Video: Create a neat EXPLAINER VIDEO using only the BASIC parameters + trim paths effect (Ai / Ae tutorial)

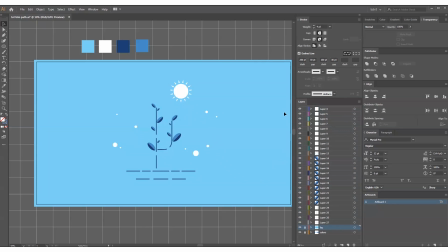4:09 I usually rename every first layer in a cluster of objects. For example, the first layer in accents, the first layer in leaves, the first layer in lines, etc. It helps me to color code faster afterwards. Alright, let's jump into After Effects and import our vector file.
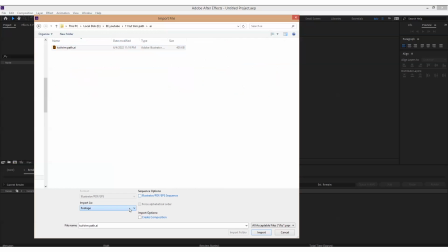4:28 Remember to import it as a composition and retain layer sizes.
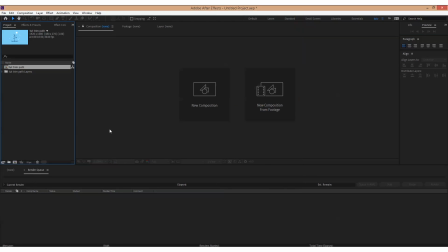As you see, here are our layers, some of them renamed.
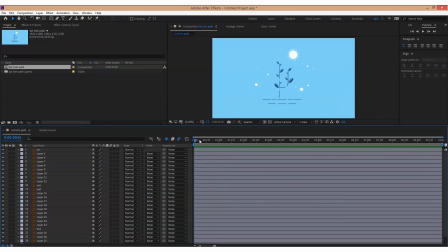4:43 Since I mainly work with vector layers, I usually make them all continuously rasterize, so that they're not blurry when I zoom in.
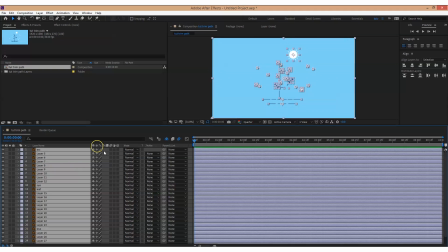4:51 It's this little button here. I also don't think I need that long of a scene.
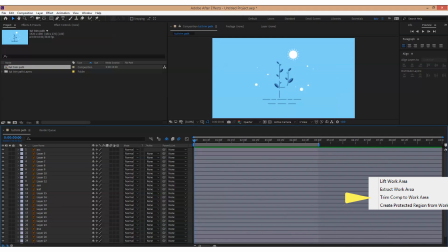4:56 Let's trim our comb to 5 seconds. One of the first things I do is color coding.
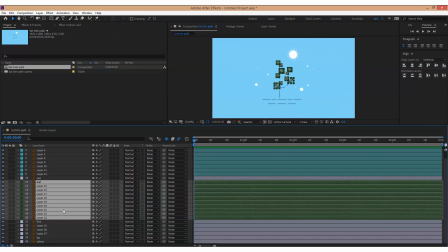5:01 Again, it's just a habit that's actually very useful.
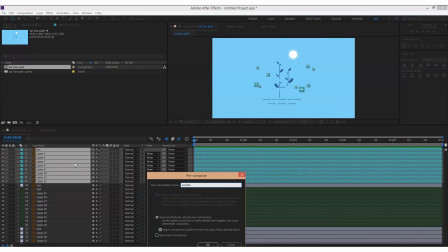5:05 However, in this particular project, perhaps we could also skip this step, as we won't have many layers and pre-comps.
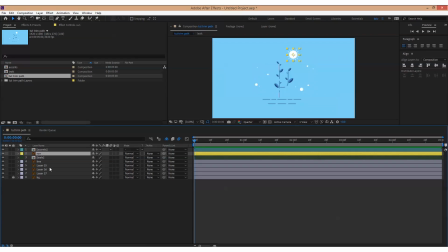5:11 Then I pre-comp some layers, listening to my voice of logic. Now you can see that we have 4 layers, all of them containing lines.
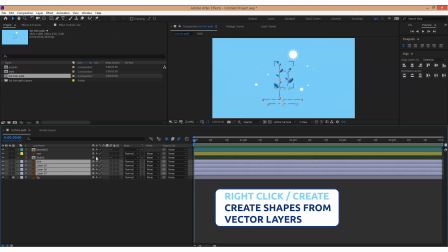5:20 What we need to do is right-click, create, and select Create Shapes from Vector Layers.
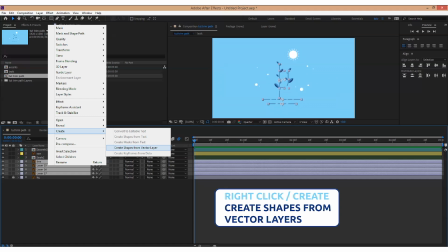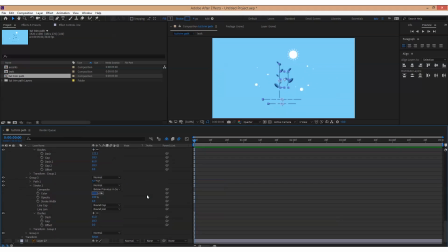5:33 Now we suddenly get 4 additional layers marked in blue, and our vector layers become hidden.
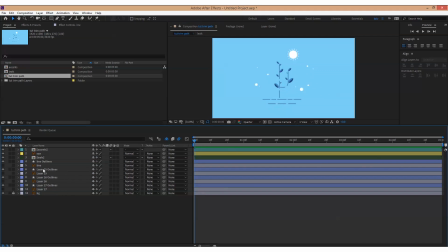5:44 From now on, we won't need them anymore, but usually I don't delete them completely, but just hide them from the timeline. It's this little button here.
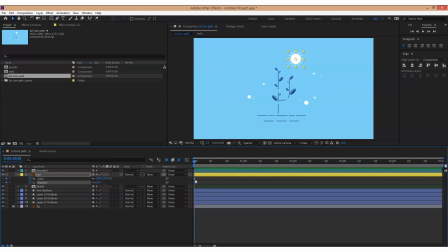5:56 Alright, let's animate the sun, and we start with its scale parameter. I like the rather noticeable easing.
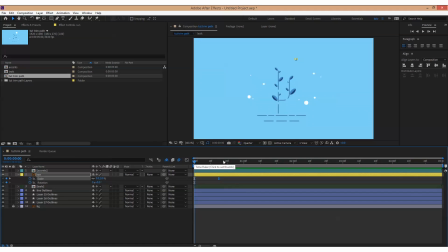6:16 For round-shaped objects like the sun, I think rotation is a very appropriate movement that can happen just in the background. It won't add anything special to the story, but such small movements, a little here, a little there, add some texture to the animation as a whole.
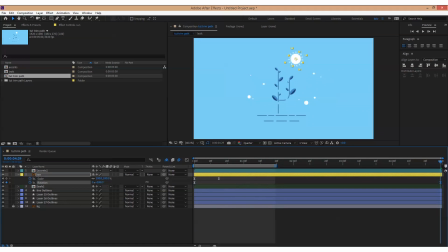6:31 Thus, the scene will consist of many small elements, and each element will have its own life. This is our goal. It's much more interesting to watch.
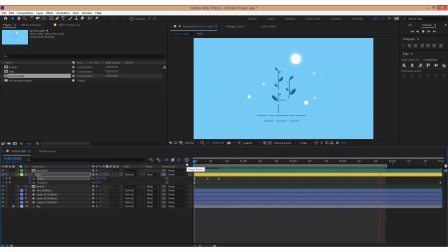Okay, let's add a trim path effect. We go to the Add, Trim Path.
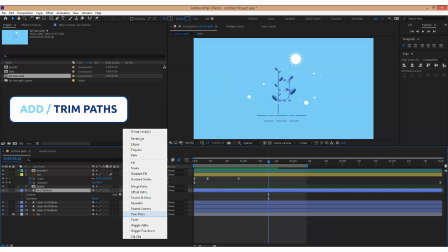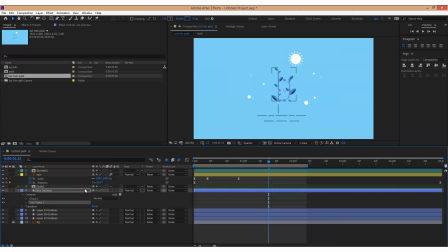7:04 Now I'm trying to figure out which parameter should I animate. Is it the start or is it the end?
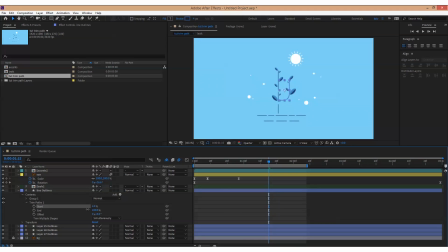7:08 In this case, it's the start, because our branch grows from the main stem out to the sun, not backwards to the stem, right?
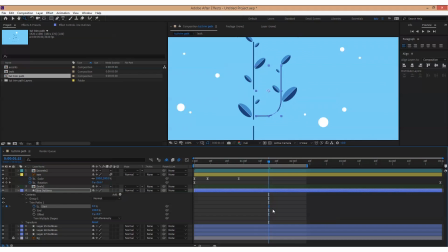7:15 And we add the keyframes. In this particular case, it's from 100 to 0. Then we should go to the Group, Stroke, Dashes.
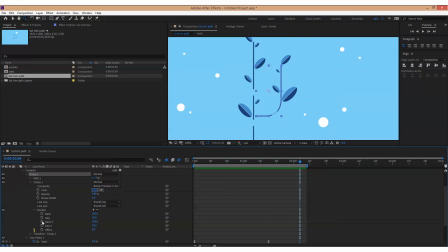7:33 And under the dashes you will find the Offset parameter, which is exactly what we need to animate to add this little background movement that I mentioned earlier.
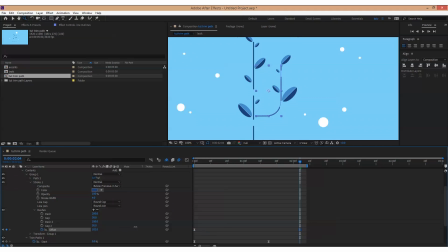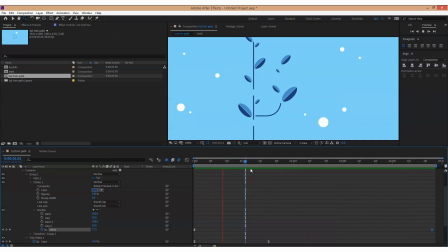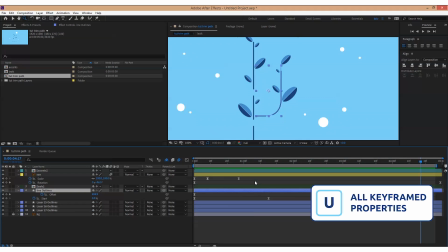8:13 By the way, if you press U on your keyboard, you'll reveal only keyframed properties.
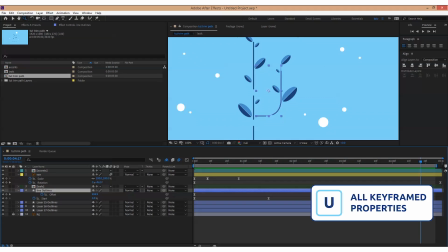8:19 A really handy shortcut.
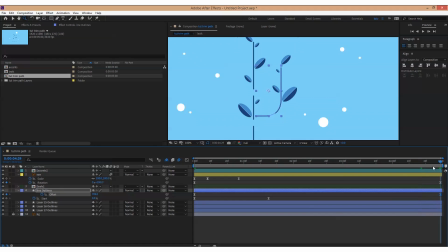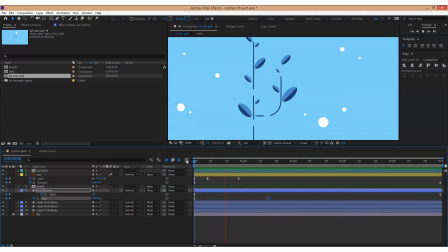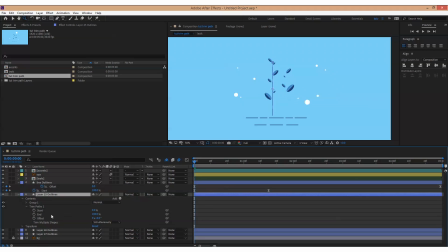8:46 And the best thing that saves so much time is that we can just copy and paste all the keyframes to our main stem.
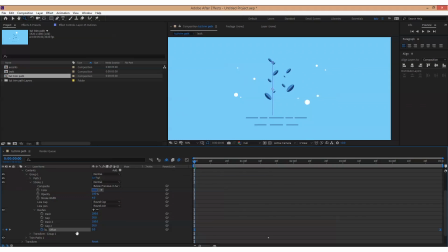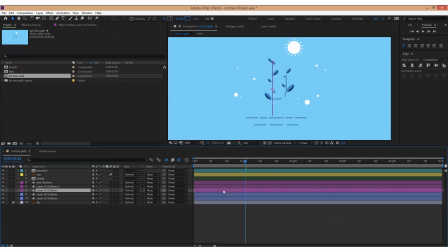9:03 When it comes to horizontal lines that symbolize the ground, I guess, I don't animate them at all. I just copy my stem and rotate it, and adjust its length a bit. Because I'm obsessed with saving time and doing less wherever I can.
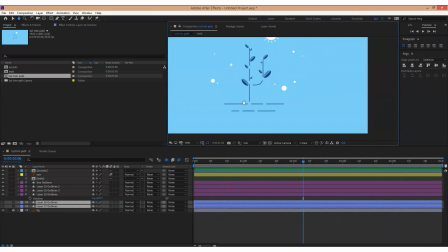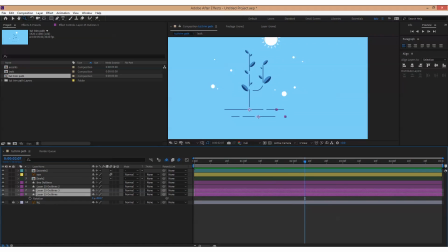But we can play around with keyframes and make some small adjustments so that the lines are not identical but have their own, let's call it, individuality. Alright, the leaves.
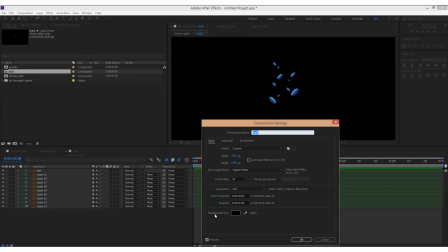9:56 For some reason I hate animating on a black background and I always change it.
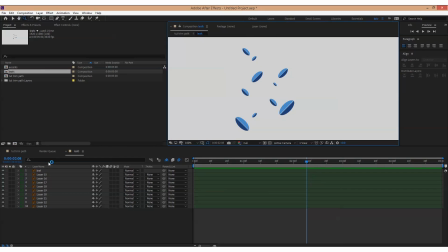10:01 This step is absolutely skippable. First we need to change the anchor point of each leaf. You can select snapping if you wish, I decided not to use it.
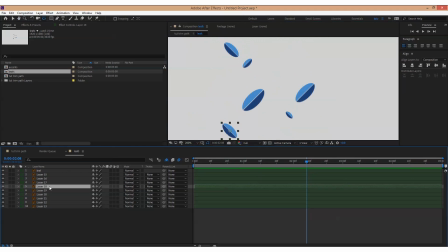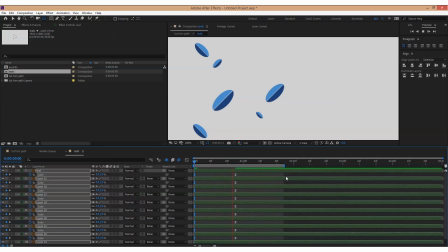10:28 And we animate the scale from 0 to 100. We moved the anchor points to make an illusion that the leaves grow from the stem. Because if they just appear without any connection to the stem,
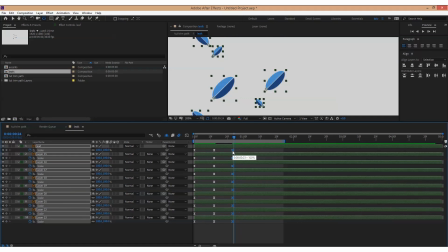10:39 well, it's possible in the world of explainer videos, but small touch like this is just nice, looks nicer.
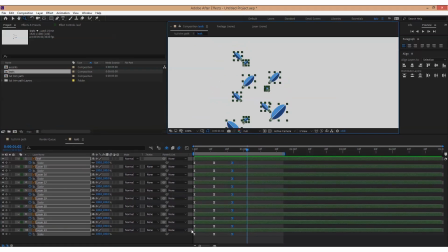10:47 I always add a little bit of anticipation so that the leaves don't just increase in size to 100,
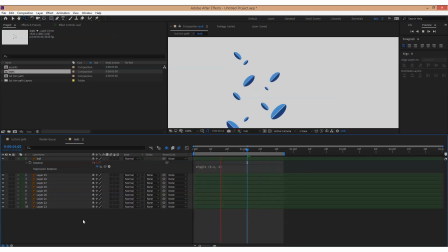10:53 but there is another keyframe before 100, which is 115 or 110. And finally, we add a wiggle expression to the rotation to make the leaves sway in the wind. Again, I find the numbers that suit me and copy-paste them onto other layers.
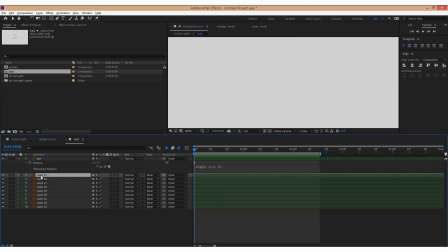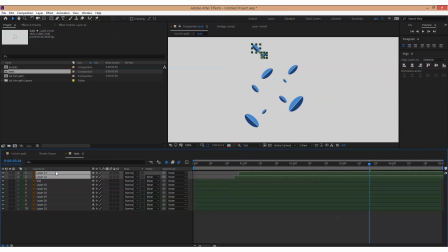Displacement in time is needed for the leaves to appear one after the other following the growth of the stem.
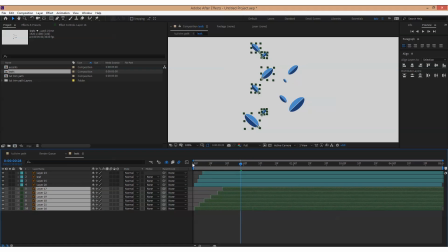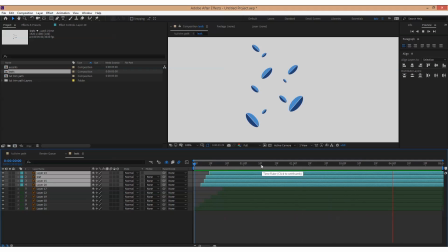Let's check.
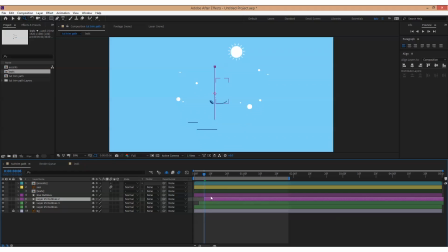11:57 The same applies to our main comp. I displace all the layers a little and thus prolong the revealing time of the scene.
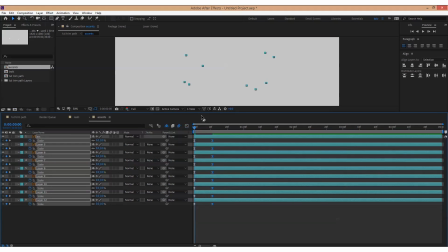12:14 I'll speed up the part where I animate our accents. It's almost the same animation we did for the leaves.
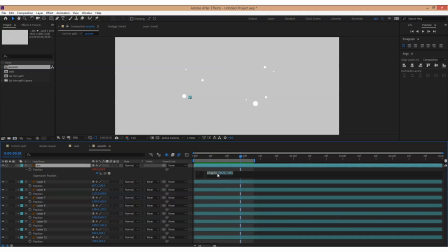12:19 They just don't rotate, because they're perfect circles, it won't be visible.